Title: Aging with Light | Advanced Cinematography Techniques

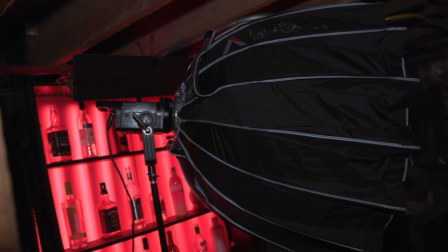[4:07]
I had the brightest part on the bounce, and then I had it get a little lighter and a little more direct as it got closer to the eyeline. And that's kind of how I pulled off the key light. So it makes it wrap around her face. The shadows aren't harsh.
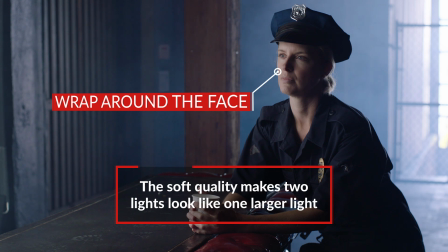[4:19]
It's still like a beautiful sort of soft lighting, but it's from the other side of her face. So you had no fill, basically. Exactly. The choice was to Julia Swain it to have no fill.
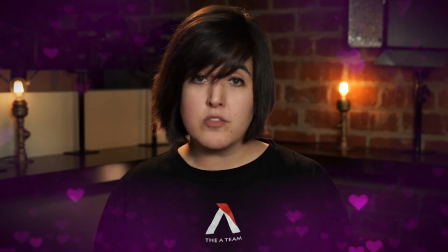[4:30]
Another great instructor you should check out on our channel. And you had another light on her face, a Mini 20.
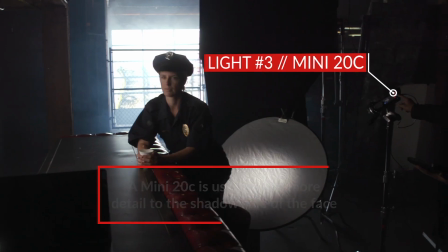[4:35]
What was that for? So this is a very subtle accent.
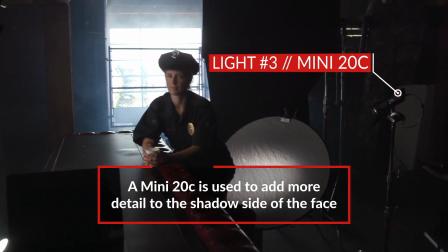[4:37]
All I did with the Mini 20 was I bounced it into a white bounce card, and it was just to create a little bit more shape on the back of her face. I thought it was starting to kind of get muddy over there in the shadow area. So sorry, Julia, I betrayed you.
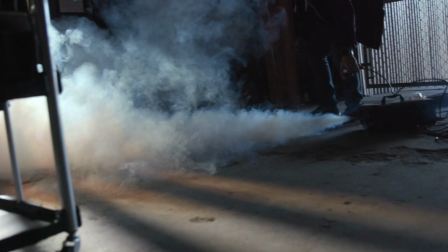[4:49]
And then one last light that you put in the background, you hazed it all up so that it would create a nice shaft of light.
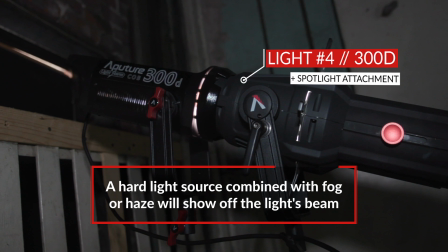[4:55]
What light did you place there? So I took a 300D and I used a spotlight mount and I hid that inside of the elevator shaft and I just shot
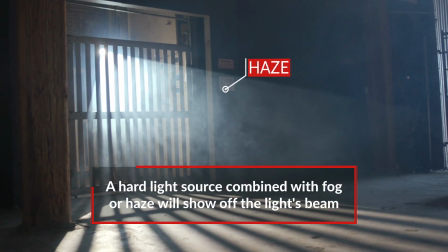[5:02]
it out through some haze so we kind of create some like New York smoky bar kind of rays of light coming in. Looks very cool. Let's take a look.
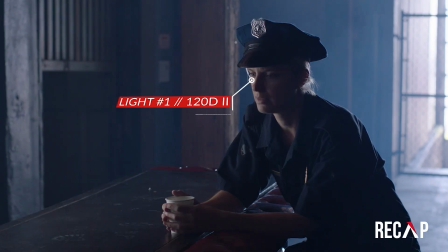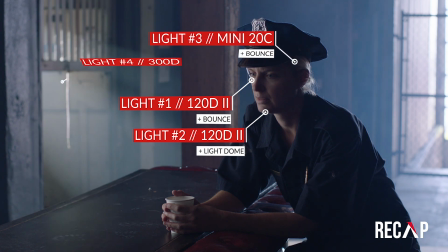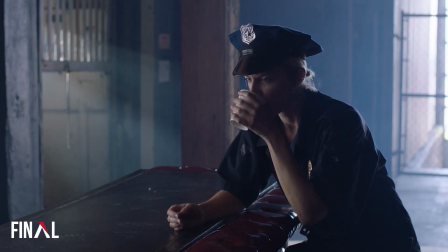So for our third and final lighting setup, it is to make someone look as young as possible.
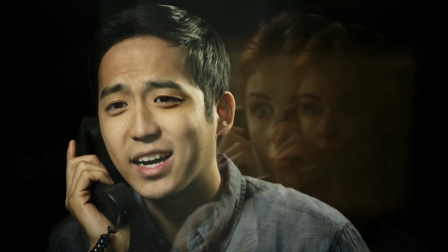[5:31]
Yeah. So what is the rule of thumb here? So the rule of thumb is basically, like we said in the beginning, you want to treat lighting the way you treat makeup.
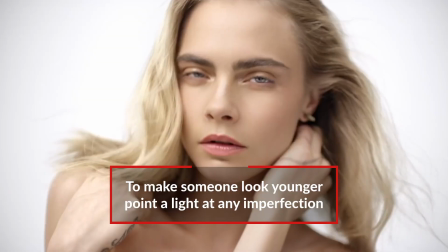[5:38]
If there's a blemish, if there's something you want to hide, maybe a wrinkle, point a light at it. Find a sweet spot and you can hide it by putting light on it. And you sure did. There's a lot of lights pointed at the subject. Yeah. But first is the practicals in the background.
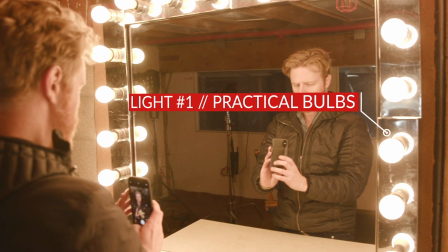[5:52]
So what was going on? There's some bulbs in the background. We dimmed them down ever so slightly and we got a little bit of flicker while we were preparing. We tweaked the shutter speed and found a sweet spot around 172 degrees of the angle, basically. And the flicker went away. And then so your key light was what? My key light was a bunch of stuff all together.
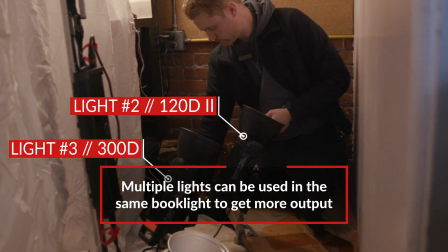[6:11]
It was two 120Ds, a 300D, all shooting into a book light going through bleached muslin. So the term book light, what does that mean? And why would you use a book light instead of like, I don't know, like 3 levels of diffusion? A book light is basically, it looks like a book because basically you take a light,
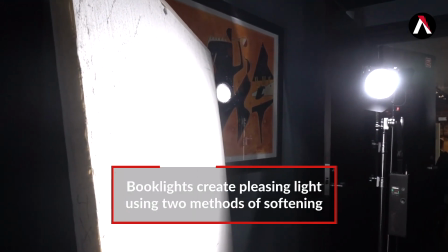[6:26]
you bounce it, you shoot it into a bounce, and then you put a layer of diffusion from the light coming off of that bounce.
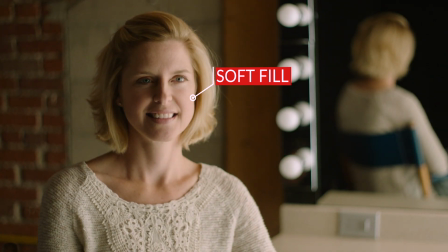[6:31]
It's an especially soft quality of light because you're essentially using 2 different techniques of diffusing light. There's bouncing light and then there's also putting diffusion in front of it, and you get this gorgeous, really forgiving kind of sourceless light.
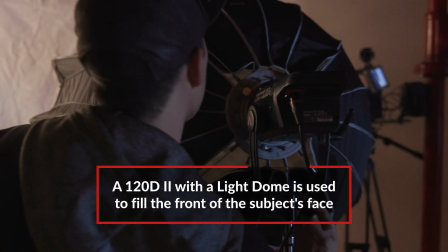[6:43]
So for the next light, what did you add? The next light I put up was a 120D going through a light dome that had diffusion,
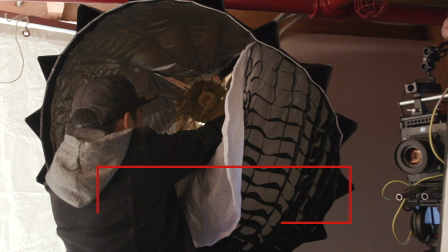[6:53]
baffling, and grid on it, and then also a layer of half straw. That was a way of sort of wrapping that already soft source.
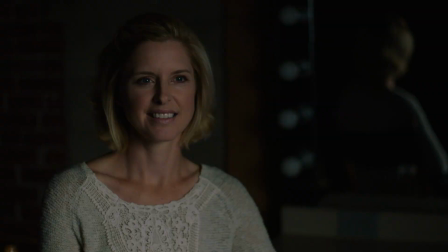[6:59]
I wanted to bring a little bit more into her eyes and just fill in around her nose any shadows that I was seeing. You know, you can put the straw into the gel holder inside the light dome,
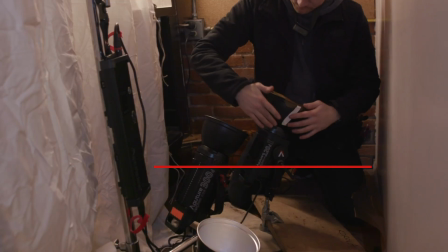[7:08]
but you also put straw on all of the lights that you had in your book light, which was really easily done by just like gaff taping them,
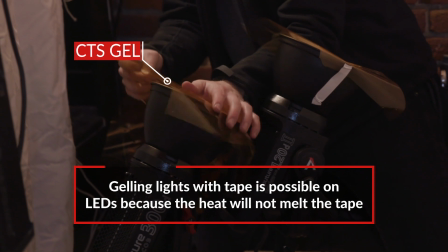[7:15]
which is cool because LED lights are cool to the touch, so you can't really do that with hot lights. And how about the next light? The next light we put in was, I noticed there was a little bit too much shadow over here, right under like her nose, and so we put up a Mini 20.
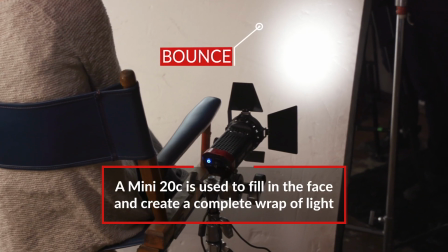[7:27]
We took a Mini 20 and shot it into like a white bounce card and allowed her to skip back and just fill in just a little bit of this side of her face. I was still trying to create a very soft wrap, but per like our rule that we've set for the scene, I wanted to point a light at every single little shadow.
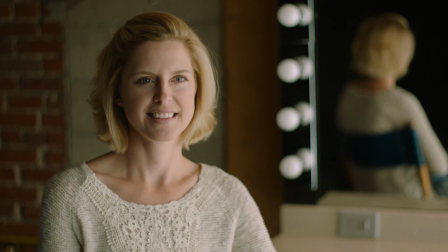[7:41]
So now you have this like beautiful soft lighting, but it's all kind of coming from the front. So what did you add? Yeah, to give it a little more of a 3-dimensional effect and pop her out from the background, I created an edge light using an LS1S.
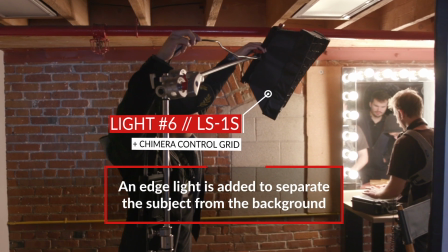[7:52]
That had a chimera on it, a grid.
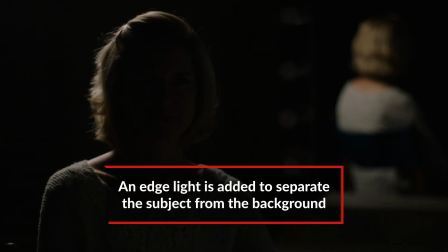[7:54]
It was all very soft was the rule here, and it was just off over her right shoulder, just above her head, just out of frame, creating kind of a soft edge popping this side.
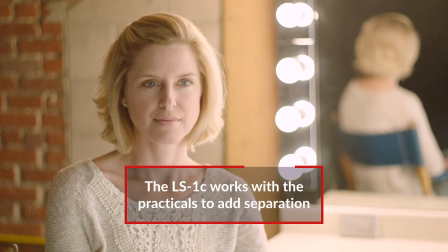[8:02]
The practicals were already popping out the left side. This was to help to make her pop on the right side. I really like this lighting setup because it can be used for a lot of things, but especially interviews, and that's sort of what you had her set up as.